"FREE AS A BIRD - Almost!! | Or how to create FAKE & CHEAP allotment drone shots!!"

this is a little
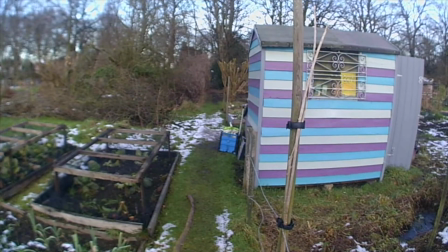258s
video we did a few days ago to show you how it works okay what do you remember this cast
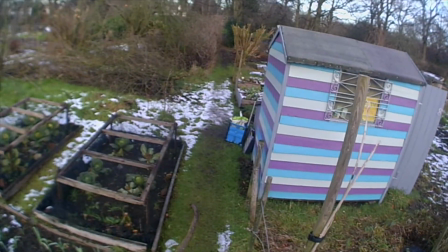267s
this week didn't we over the 25th and 27th of January
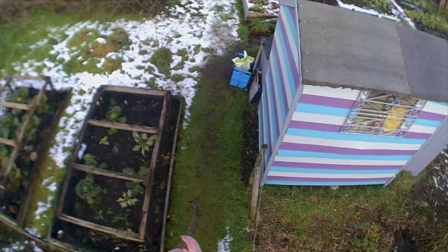272s
and you came up with this ingenious idea. Crazy idea.
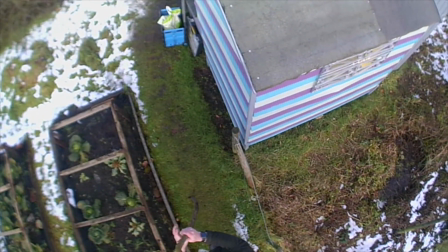278s
Of making a makeshift grow.
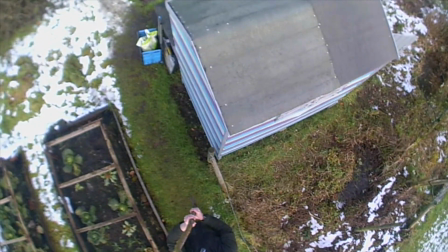282s
Well I got the idea because you were cutting these bloody big willow pieces and I thought well.
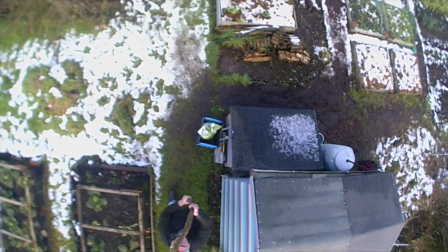288s
But they'll grow again next year so you'll have more. I know. This year sorry. That was a pretty heavy piece of willow to carry that.
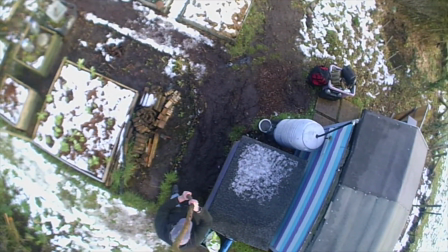295s
You can see me. They are heavy though. I'm walking here very tentatively so I don't drop the camera.
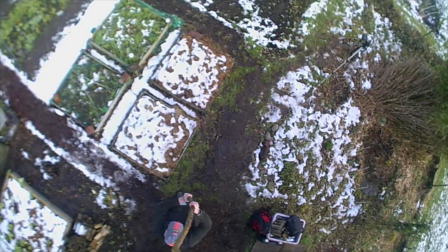301s
They were very heavy. And what height? I don't know. What did you say? About 14 feet?
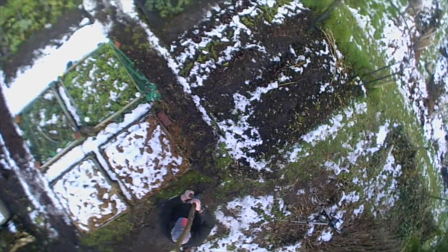307s
14, 15 feet? 16 foot? Something like that.
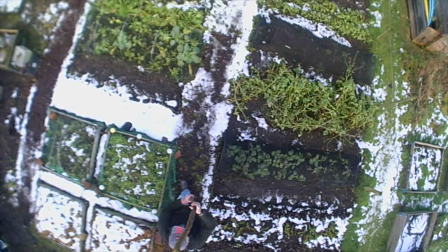311s
But it was kind of, I'd only been doing it about 10 minutes and my hands were freezing.
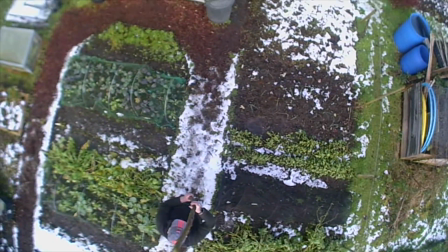319s
It was cool, we still had snow. Yeah. God, I didn't put any gloves on or anything.
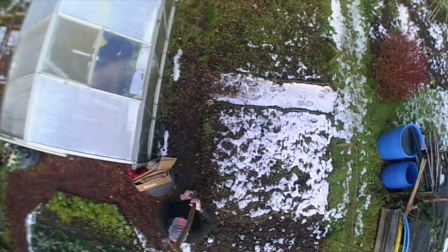324s
But I'm walking around like an old doddery trying to
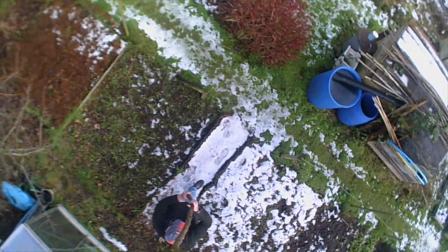331s
trying to balance it and not make the camera shake so
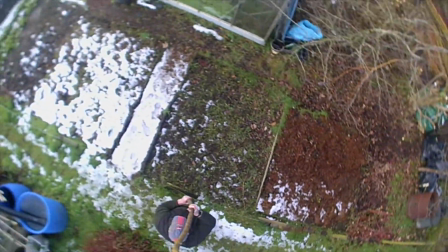336s
yeah yeah because willow's very pliable it's very bendy so it will you know but
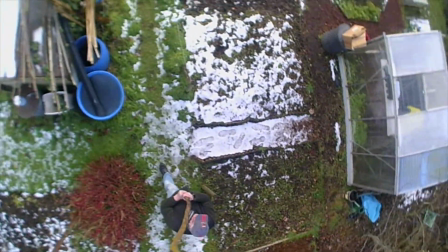343s
they do weigh quite a bit because there's a couple of seasons worth of growing in them i look
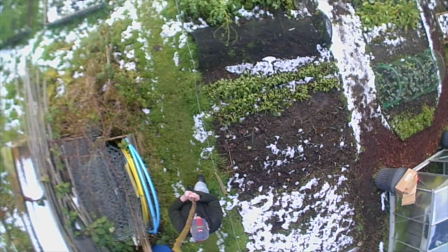349s
like um but doesn't it a lovely effect of the plot though yeah
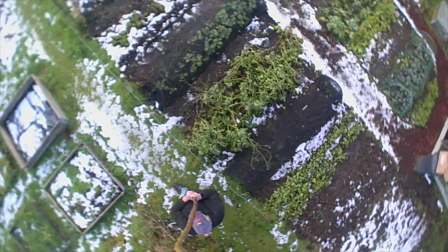354s
it's like a tapestry because we have got a drone at the moment but it's it doesn't
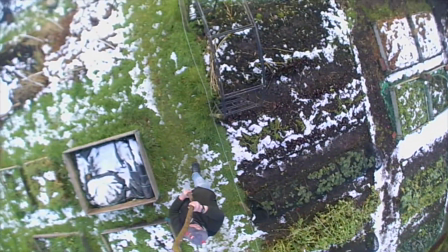358s
work it's old technology yeah yeah well it does work but it's just a
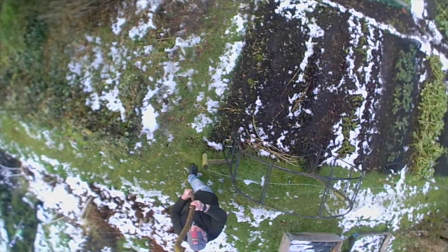363s
bit finicky yeah yeah but this is quite interesting way and
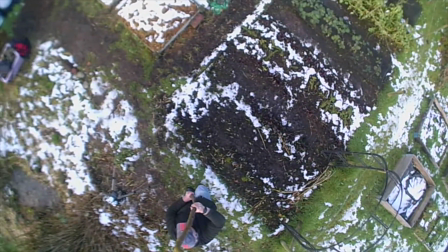367s
creative way of doing it isn't it isn't it and you know what it is is that like fish eye lens
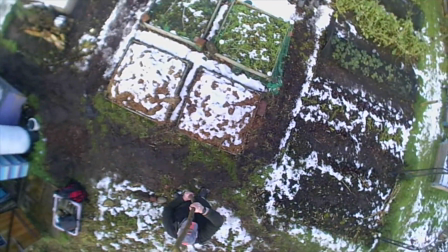373s
yeah makes it look higher yes actually yes I think
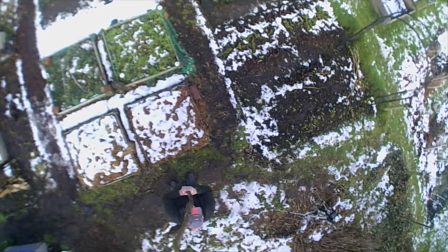377s
I love the way you can pick out the highlights of the shapes of the beds and
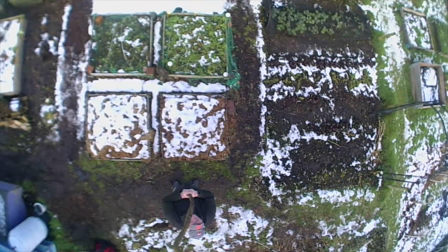382s
growing them it's interesting to see I
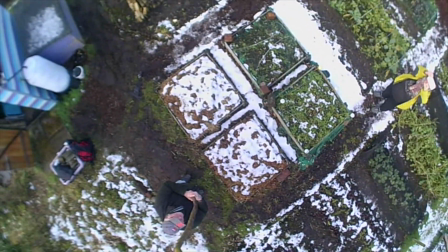387s
look like I'm carrying the cross of
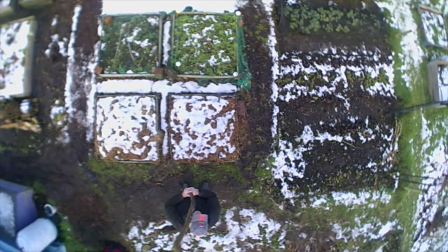389s
Jesus we
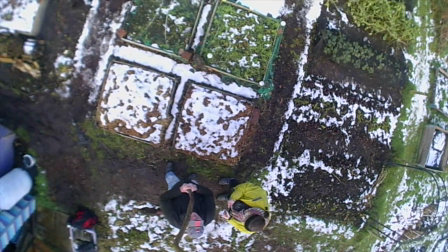397s
like it like we're in a computer game moving
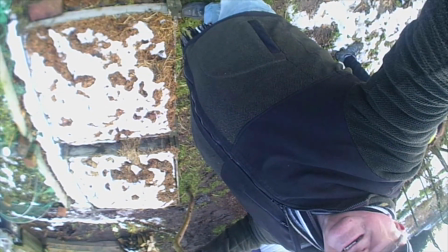407s
I realised that I had it at the wrong angle and so I thought I'll turn the angle because if you
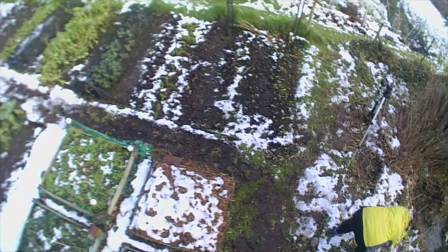415s
look you don't see a drone where someone's carrying the drone so now look at that
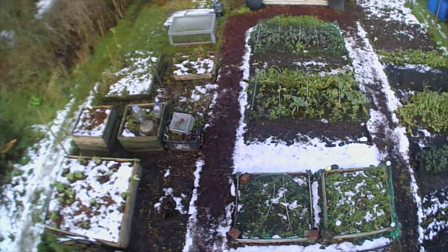423s
that looks like it's being carried by well no it doesn't look it
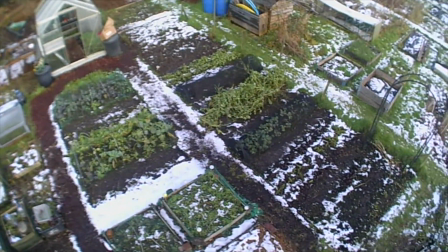427s
looks like a drone now a rather wobbly looking drone but
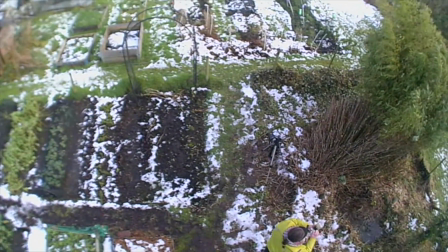432s
it gives a character doesn't it look at that but look how he picks up all the snows and all the shapes of what what's growing and it's it's just seeing
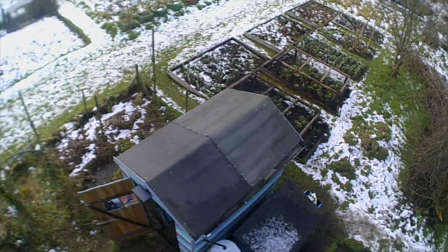441s
the plot from a different angle that different angle that we've never seen it from before and it just adds a new dimension our plot name
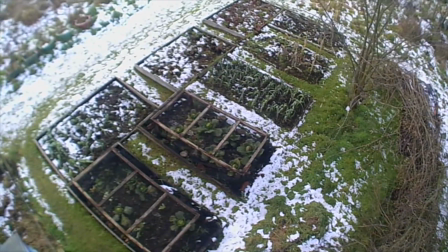449s
because cabbages are looking good there oh yeah the pigeons haven't got them then no he's covered them hasn't he yeah you can see the shape of the ponds
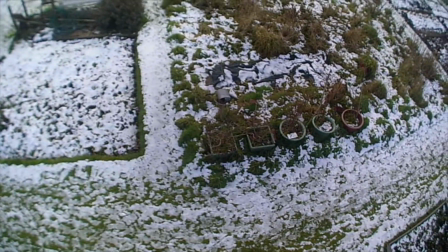457s
on our plot now here where you know we've cleared and they're restoring still working on that it's a work in progress isn't it hopefully
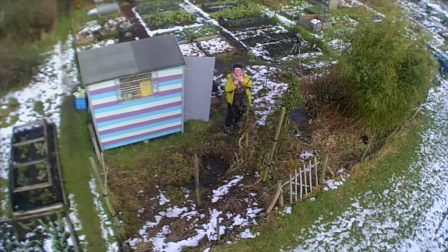466s
ready for when the frogs arrive there's the two ponds which that's about the
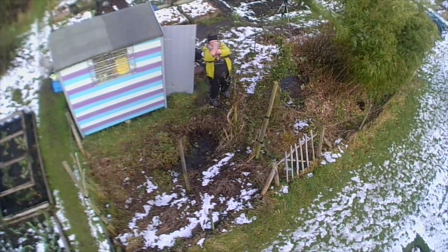471s
clearest we've seen them in a good while from an aerial point of view yeah I
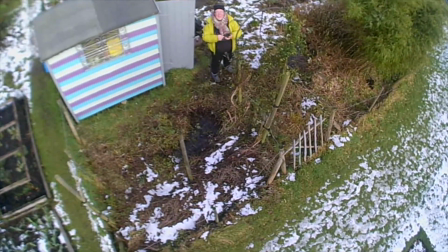477s
like the top of the bamboo there the